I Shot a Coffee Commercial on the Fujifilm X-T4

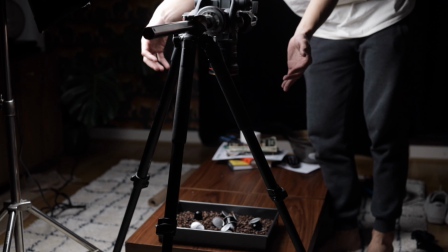[4:05]
And I think when you combine that with some sound design, a nice little zoom in effect, that actually was quite an effective shot.
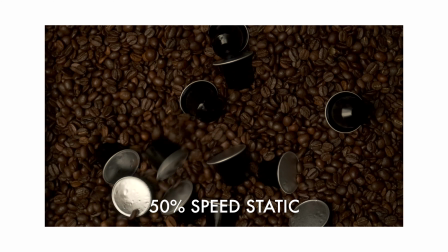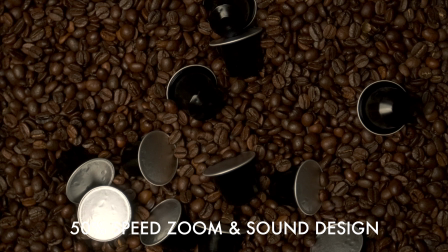Because I knew the logo was probably going to sort of fade up, I think without the logo it would have been a bit bare, but I think because I knew the logo was going to be central, that actually helped quite a bit. In terms of lighting, this is a similar lighting setup that I use on most productions. I have a sort of a main key light here.
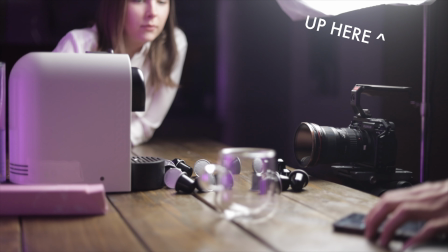[4:41]
That was sort of main key light for the video as well, but this, you can see this it's the same key that is lighting me right now. This is the Godox SL60W, a really affordable, high production key light. That's mounted with a softbox, and then for an accent light, this is the light that you have reflecting off the background in the video. I have this light here. This is a light by Yongnuo Digital. I'll have it linked down below. I don't quite know the exact model number specification, but this is an amazing RGB strip light, and when used in pairing with a grey background, it actually works really nicely with the color and lets you sort of reflect a nice color and change the color of the
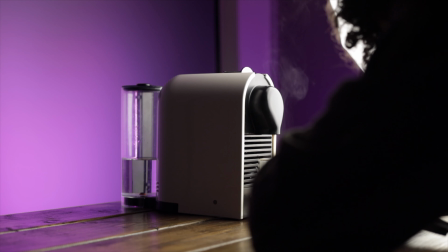[5:24]
backdrop quite dramatically. So it's that exact same strip that I was using to light the background purple.
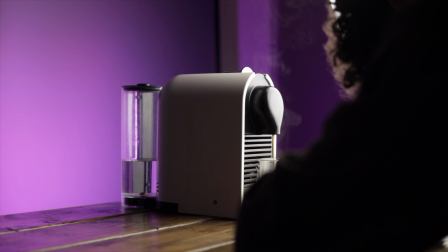[5:30]
I think because of the background color and the sort of strength of the lighting, I couldn't get this to be a perfect Joe and the Juice match in terms of the pink. So what I actually decided to do was go for a strong accent purple instead. It was relatively similar, and I don't think if this was an actual client project, I would have obviously had to sort out an actual pink backdrop to make sure we guaranteed the right color in the background. But I think for this type of spec ad, the purple looked and worked quite well. As always, on a production like this, I think the sound design is one of the most important things, if not the most important thing. So I'm actually going to play back the ad with no music here so you can get a feel for what that entire sound bed looked like. And then I will run the ad again so you can see the difference.
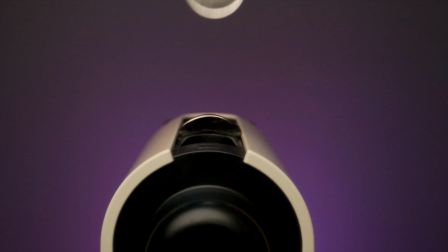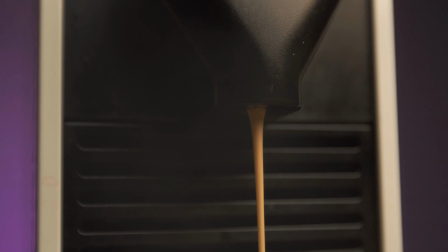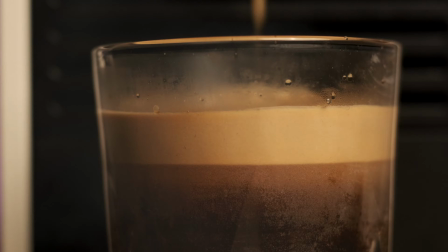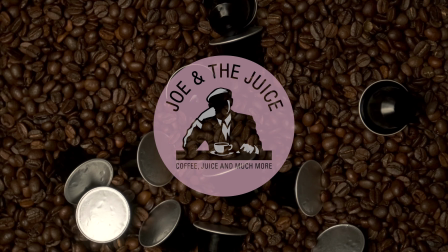So that was just the sound design, and then let's roll the entire final clip once again.
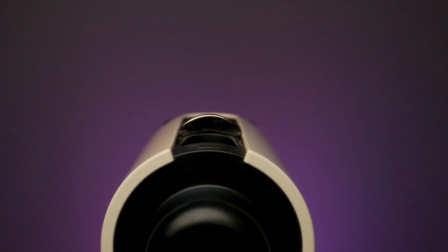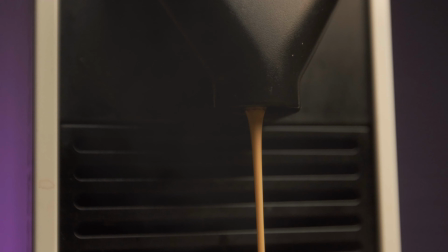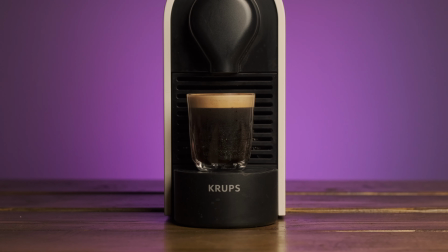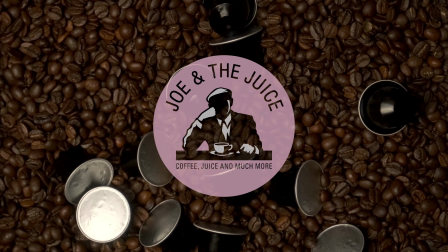And there we go, you can see the difference. Once you combine the sound design with the music, things start feeling really tight. All right, so in terms of additional editing tricks, there's a couple of things that I want to highlight. So I used a couple of digital pushes, and that's just basic keyframes, sort of scale animation, start to finishes. And in my opinion, these types of things make a massive difference on a production like this.
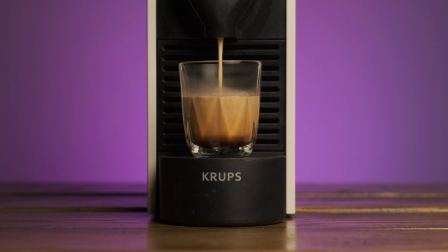[7:39]
This shot here goes from looking like quite a static shot with not much going on to actually the focus being on the coffee and it almost zooming in as the coffee is being poured. And then what I also did is I downloaded a couple of Steam overlays for a couple of the shots, and I just alphaed those out in post, and it just really makes a big difference.
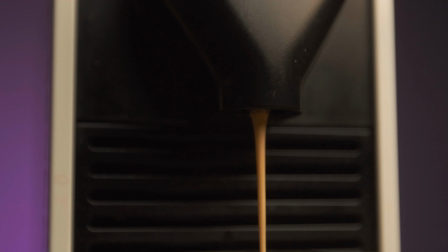[8:02]
Again, we have a shot here that's an okay shot, but nothing sort of crazy going on,
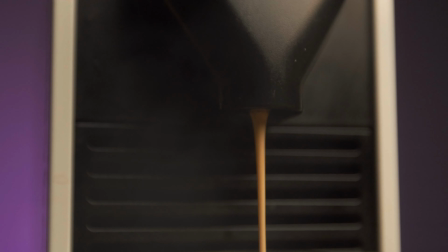[8:07]
and then we can add some steam in post, and you can see the difference that just makes.